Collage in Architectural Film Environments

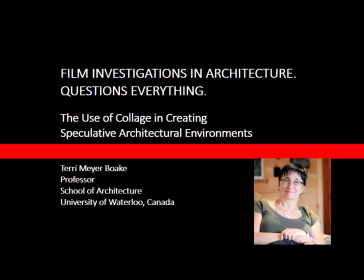(0:00)
Film investigations in architecture. Questions everything. The use of collage in creating speculative architectural environments. My name is Terri Meyer-Boak. I'm a professor at the School of Architecture at the University of Waterloo in Canada. My apologies for being unable to come to give this presentation, but I hope you enjoy the content regardless. Thank you.
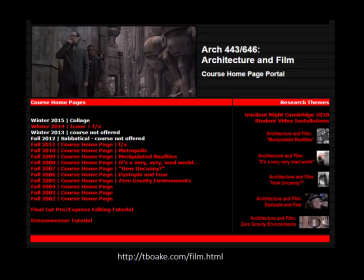(0:23)
There is much to be explored through the detailed examination of film as a study of architectural design. This presentation and the associated paper reflect my work in a course that I have been offering at the School of Architecture at the University of Waterloo in Canada.
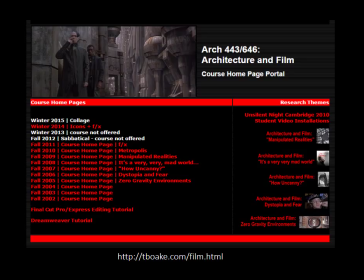(0:37)
Through a detailed examination of predominantly future-based films, we have been exploring an investigation into the impact of collage. The investigative techniques used ask that students learn how to view films in a highly analytical and
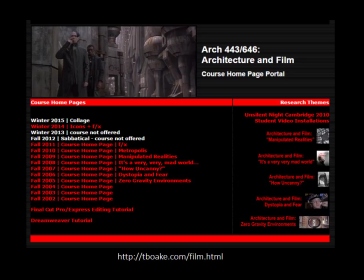(0:52)
critical way in order to understand cinematography and its purposeful manipulation of the moving image. The students must take this analysis and apply it to the creation of their own films. The films are created as architecture and music videos, taking the music as the basis of the narrative. No one has lived in the past or will live in the future. The present is the form of all life. Jean-Luc Godard from Alphaville, 1965 Although the present may well be the form of all life, explorations in architecture and film allow us to experience potential future realities. Although film can be purely seen as an art form, it is able to explore the development of speculative architectural and urban spaces, often in experiential and experimental ways that go beyond the capabilities, intentions, and physical limitations of commercially constructed buildings and spaces.
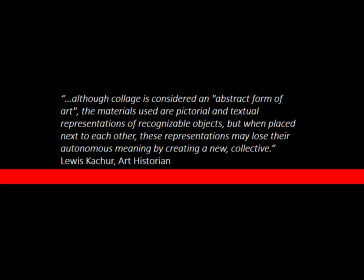(1:49)
Collage was established very early on in the history of film, both as a way to document urban spaces and as a way to speculate on the creation of fictional or future-looking urban spaces. In the words of Louis Casture, the art historian, Although collage is considered an abstract form of art,
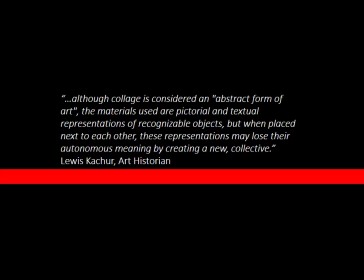(2:07)
the materials used are pictorial and textual representations of recognizable objects. But when placed next to each other, these representations may lose their autonomous meaning by creating a new collective.
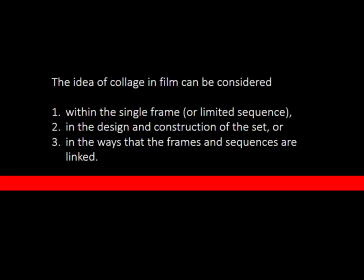(2:20)
And this is how we use this in film. Because film is comprised of a series of linked frames, each which can be considered as a composition in its own right, The idea of collage can be considered within the single frame or limited sequence,
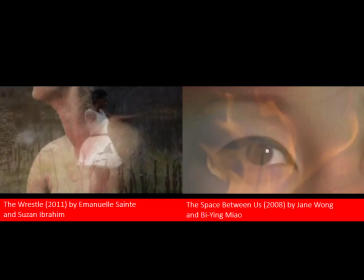(2:37)
in the design and construction of the set, or in the ways that the frames and sequences are linked. Linkages would be referenced as transitions. Some of these essential methods of collage have been used in the student films for my course.
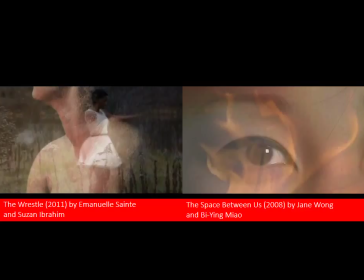(2:54)
Here, transitions are used to create blended environments and infer relationships or changes in substance or effect. These films show the use of slow superposition from an extended crossfade effect as the means to join the scenes,
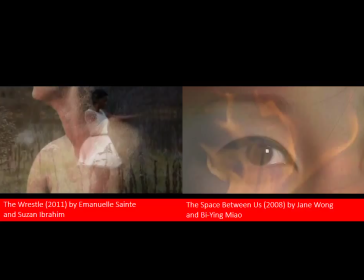(3:08)
impacting the sense of the understanding of the two scenes. The blending of the scenes creates an in-frame collage that changes through the transition. These types of transitions are quite loaded in their inferences of memory, so these are often used to link architectural scenes through instances of change in time period.
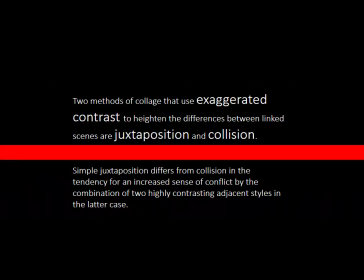(3:28)
Simpler transitions that tend to be more abrupt are more often used as linkages. Two methods of collage that use exaggerated contrast to heighten the differences between linked scenes are juxtaposition and collision.
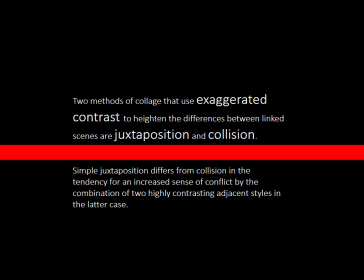(3:45)
Simple juxtaposition differs from collision in the tendency for an increased sense of conflict by the combination of two highly contrasting adjacent styles in the latter case.
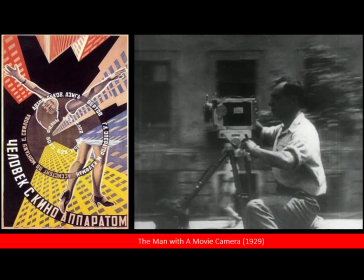(3:55)
I will explain more about this later. To begin to speak of the use of collage in the creation of architectural film environments, you need to begin with Ziga Vertov's A Man with a Movie Camera.
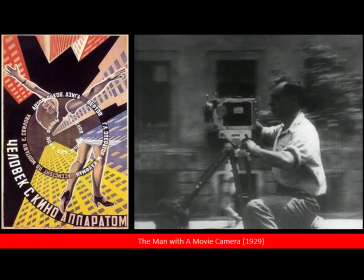(4:09)
It was one of the earliest films to make active use of collage in the representation of urban and architectural environments in film.
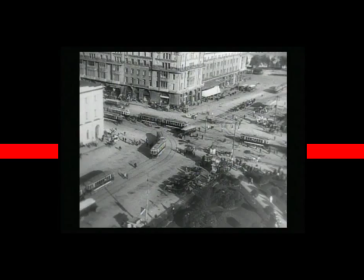(4:19)
The special effects used in the film were groundbreaking for the time, and the way in which they enable collage is critical. Vertov combines a very large number of seemingly unrelated sequences and clips to create his impression of an industrialized Russian city,
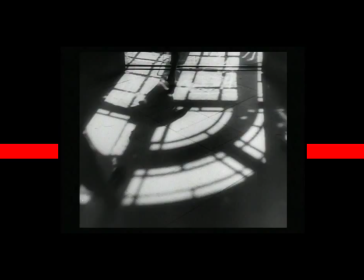(4:37)
from the overview shot, to interesting and then unusual close views of aspects of the architecture,
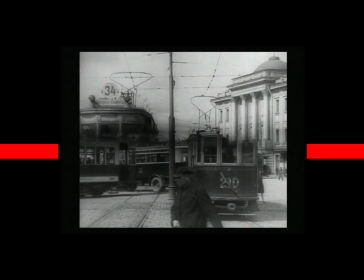(4:45)
in this case the shadow of a window frame on the floor, to street scenes that use superposition to create an actual collage within the sequence,
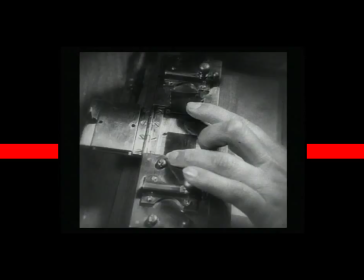(4:57)
as well as extremely close views of details that tended to abstract the subject matter.
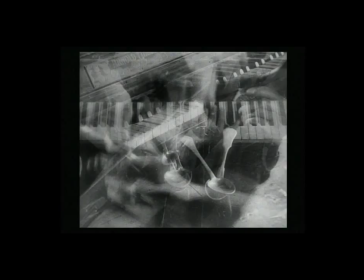(5:02)
One of the collage-based strategies used was a blended fade transition to link sequences.
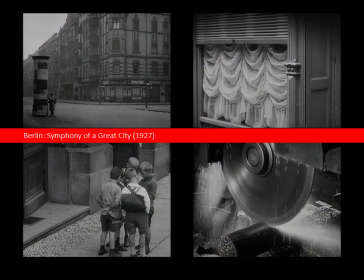(5:13)
Ruttmann, in his film Berlin, Symphony of a Great City, made use of similar collage-based methods. He made limited use of blended transitions in deference to the main method of quick cutting from scene to scene, using juxtaposition rather than blending or in-frame collage to create his impression of Berlin.
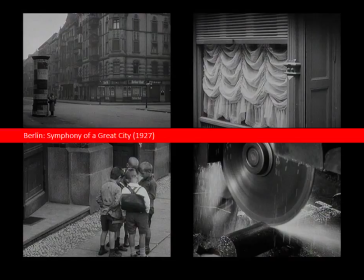(5:31)
In this instance, a clash of scale, action, and subject matter enhanced the almost chaotic pace of the film that was intended
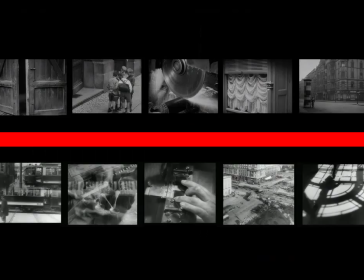(5:39)
as a propaganda piece to showcase the frenetic pace of the new industrialized Berlin. Man with a Movie Camera and Berlin made widespread use of the collage methods of juxtaposition and collision.
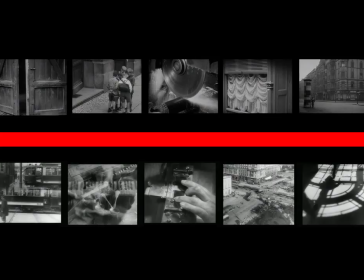(5:55)
This was achieved first by quickly cutting straight from one clip to the next. simple juxtaposition to different scene clips side by side would be heightened to a collision-type collage when 1. the subject of the linked scenes was vastly different 2. the speed of the action was vastly different and 3.
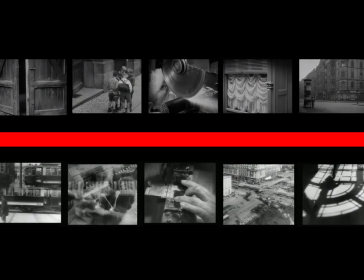(6:15)
the scale of view, distant, macro, micro was vastly different what
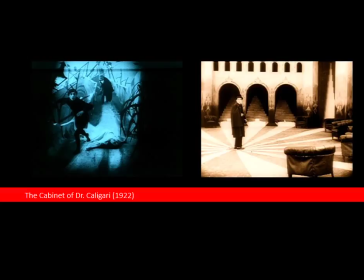(6:23)
is achieved is quite purposeful discontinuity in the film to create a special effect So, in the cabinet of Dr. Caligari, we have a discontinuity, collision-type collage in the way the sequences are joined by placing the highly expressionist chase scene setting next to the more normalized asylum scene.
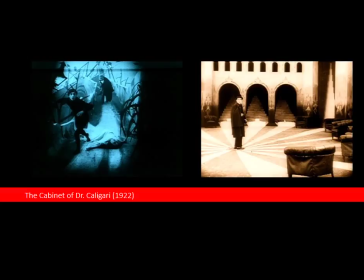(6:41)
Color is also used to enhance this. In Berlin, Ruttmann would change scale and speed to create a collision.
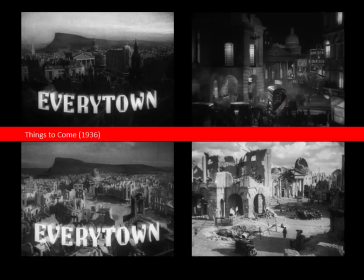(6:48)
In Man with a Movie Camera, Werthoff would jump scales, as well as subject matter and speed. In the film version of H.G. Wells' Things to Come, the intention was to create Everytown as an anonymous city.
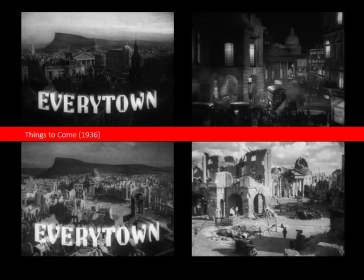(7:04)
However, the City of London is clearly referenced in the use of the profile of St. Paul's Cathedral in the night view of the city. The set clearly uses identifiable architectural elements to create a familiarity of place in the collage-based assemblage of artifacts.
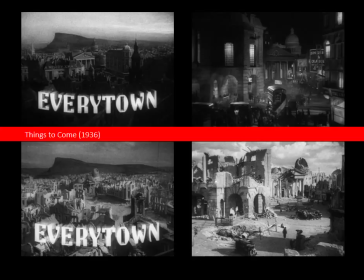(7:19)
The depiction of post-war Everytown was careful to include enough recognizable remnants of the earlier city for continuity. So the use of iconic architecture as the means to establish place becomes a distinct type of collage.
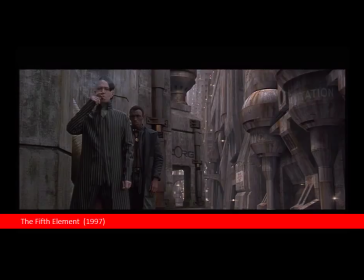(7:36)
Early films had limited technology at their disposal. Contemporary films now make use of a wide array of digital technologies in the creation of advanced-looking, quite realistic future environments. This has in some ways changed the nature of the use of collage.
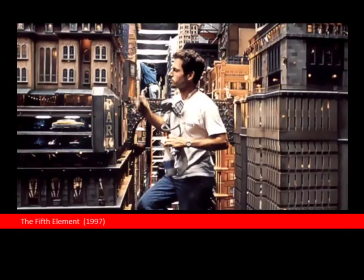(7:51)
More tends to be done in frame or in sequence than via the methods of juxtaposition and collision. The future environments portrayed in the fifth element combine the use of carefully handcrafted scale urban models with green screen and digital effects.
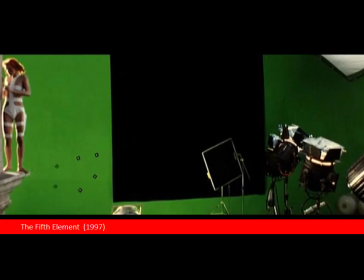(8:09)
This is essentially another method of creating a collage through the use of the various mediums.